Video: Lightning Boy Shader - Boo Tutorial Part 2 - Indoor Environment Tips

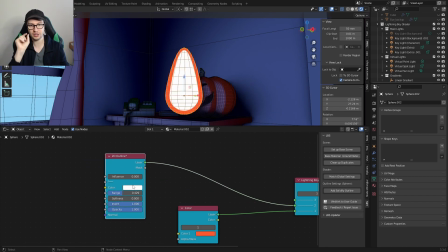And by inverting it like this, I can control the color of the core of this flame, basically. And I just make sure that both the inside and the outside colors have a value higher than 1. And so right away, it'll glow once again.
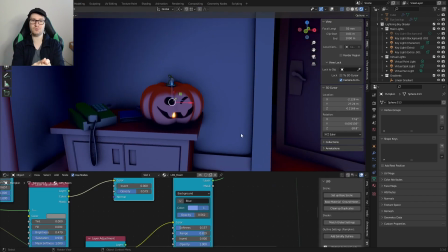Now, when I place it in the pumpkin like this, you can tell that you would want it to look like the pumpkin is being lit by this little flame.
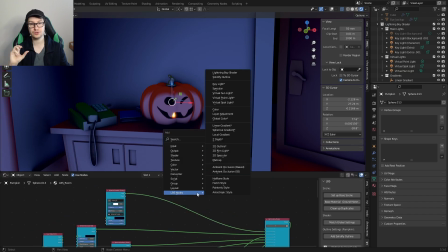So I'm gonna add a spherical gradient to the Lightning by Shader that I'm applying on all my environment.
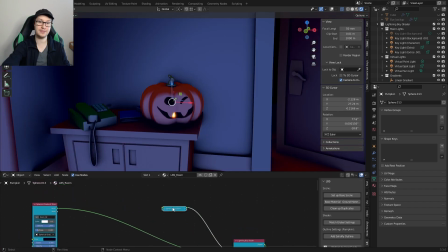So that includes the pumpkin, that includes the walls, that include everything.
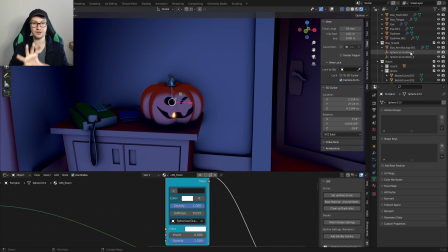And then I can put my new spherical gradient node here, and I can place it,
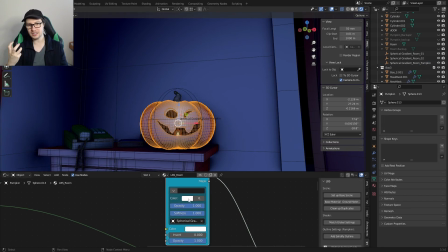adjust the softness, and that way it kind of looks like subsurface scattering a little bit.
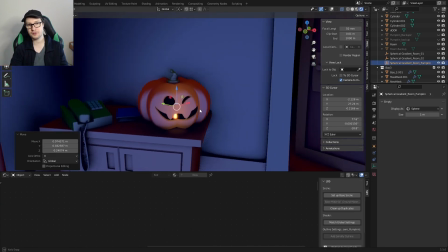Like it looks like it's being warm and lit from the inside. But I gotta be careful because if you remember, the spherical gradient cannot cast shadows.
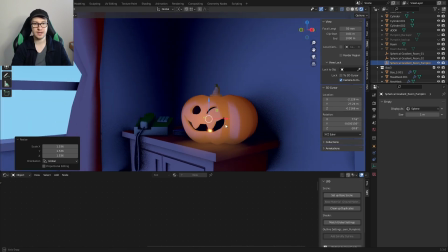So if it peeks through the pumpkin and it lights the desk, then it kind of looks wrong.
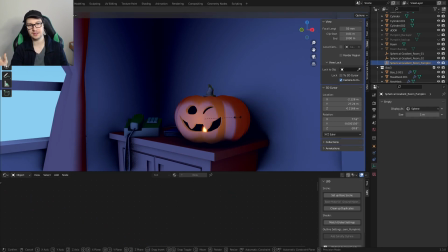Technically, there should be a shadow underneath the pumpkin here, so that doesn't really look right.
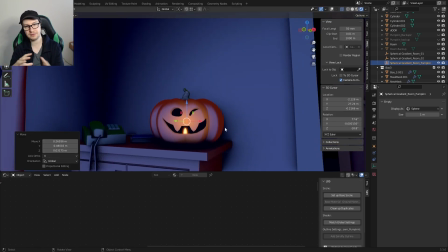I can only do this technique if I keep the spherical gradient kind of inside the pumpkin.
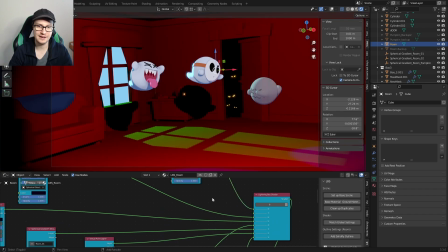So next, we're going to use a really cool Lightning by Shader node that I don't think we've ever mentioned before, and it's the Z depth of the Lightning by Shader.
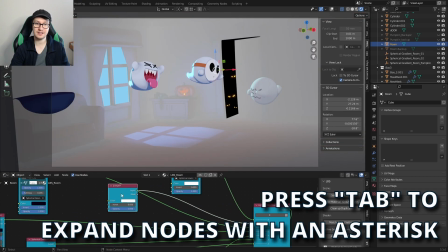So you can just plug it in, and effortlessly you can see your Z depth taking place.
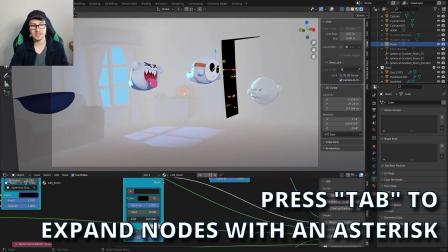So you can adjust the start and end very easily.
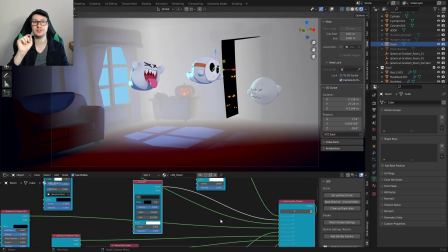And then what I did is I used the color picker to pick kind of a blue similar to what is in my scene,
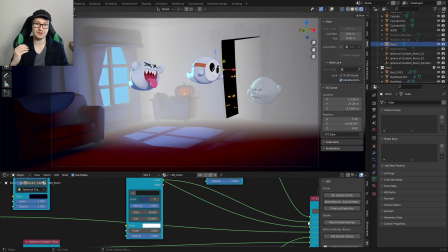make it a bit darker, and there you have it. Already I have my nice little depth.
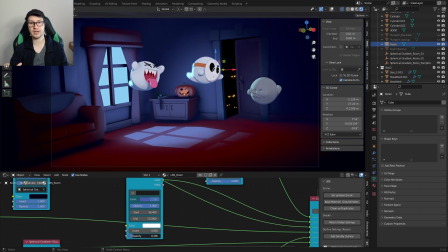And also, don't be scared while you're working to kind of reorder some of your nodes.
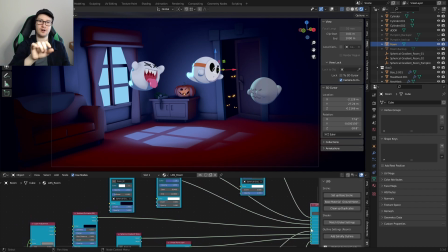So in my case, I think I was making sure like, oh, what happens if occlusion comes after this Z depth?
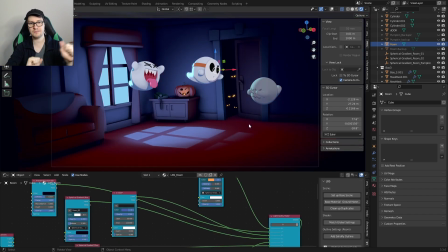What happens if occlusion comes first? And you can just like keep reordering a bit your nodes to see what looks best for you.
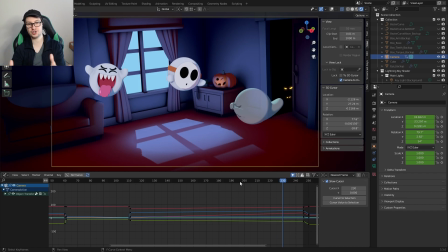So one of the things missing right now is the window still shows the blue default sky color from the Lightning by Shader.
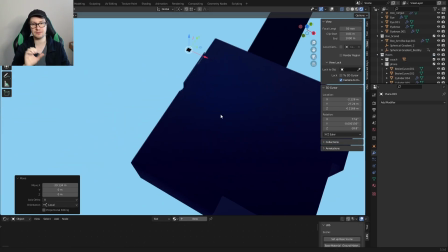So we need to put a little image right there. So I'm gonna create the plane and assign a texture that I made.
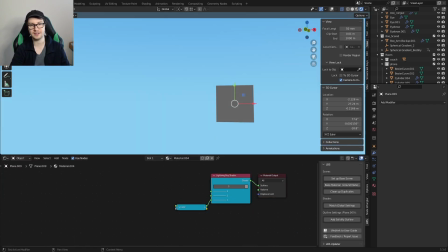And to be honest, I really rushed that texture. I'm not even really happy with how it looks, but it's fine.
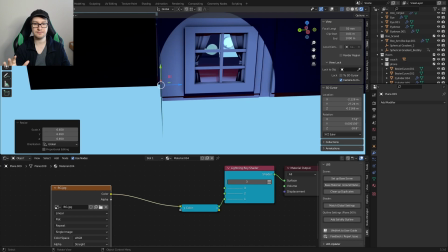So I brought it in the scene, and I kind of realized that I did a mistake.
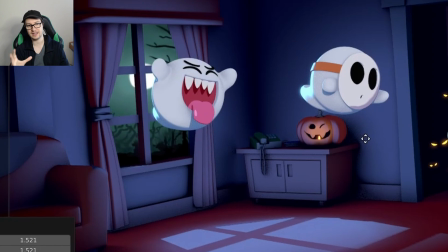The color of the sky is actually more greenish, and the color of the room and the light on the ground is more blue. So technically I could very well go back to Photoshop and adjust the color there.
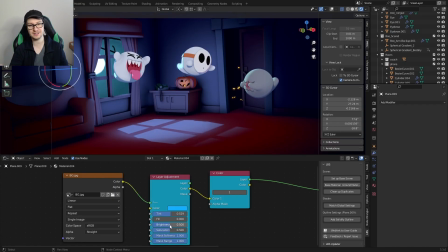It's probably the smartest way to go about it. But here I was a bit lazy and I wanted to use the adjustment layer from the Lightning by Shader.
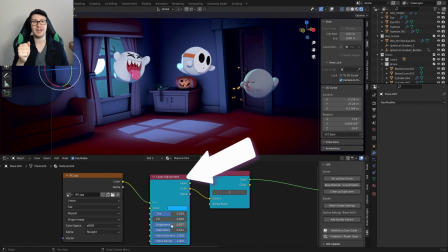So I just piped this texture in the adjustment layer and tweaked it in there because I wanted to see like how,
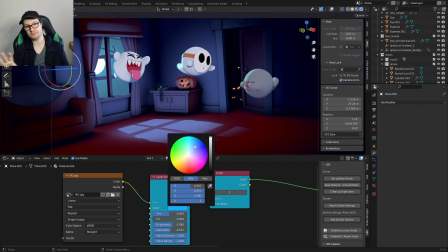if I could get away with it, just changing the color so that the blue matches a bit more the rest of the scene without even having to leave Blender. And it worked.
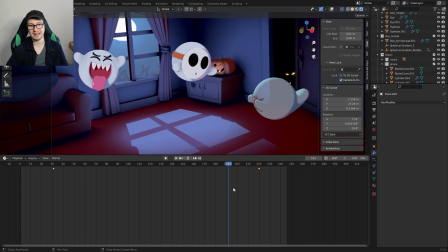And it's not the best image in the back out there, but it does the trick, and that was enough for me.
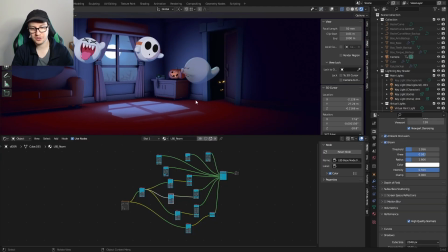All right, so I know that I was a bit all over the place when I was explaining how I made the shader for this environment.
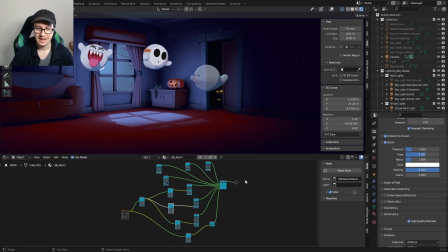So let's go over it one last time, and so you can see kind of what I ended up with.
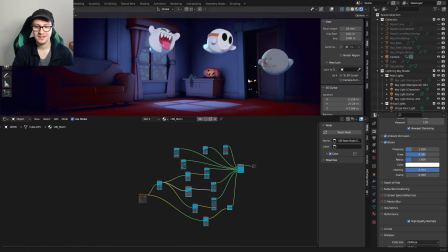The material I ended up creating is quite messy. I think that it could definitely be improved.
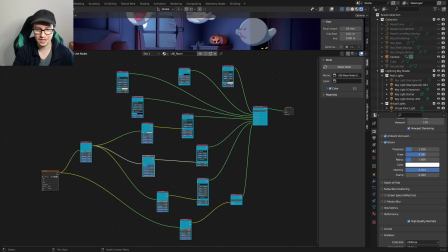I just kind of was winging it along as I was going, but it works, and maybe it'll give you ideas on how to make your own environment shaders.
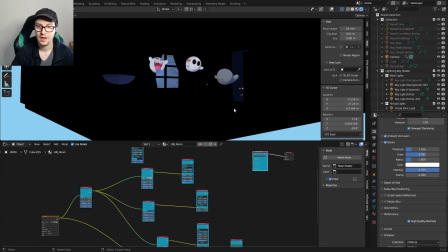So let's have a look one by one at what's going on in the shader. All right, so now I deactivated everything from this main material shader for the environment.
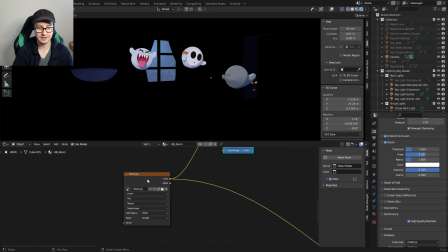So here, everything starts with that color picker texture that I made, that I showed you before.
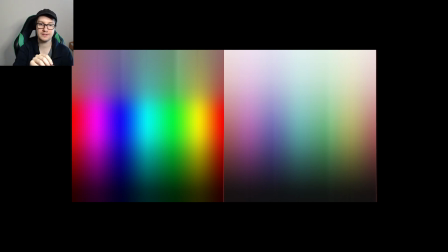And remember, every element has a color assigned via their UVs.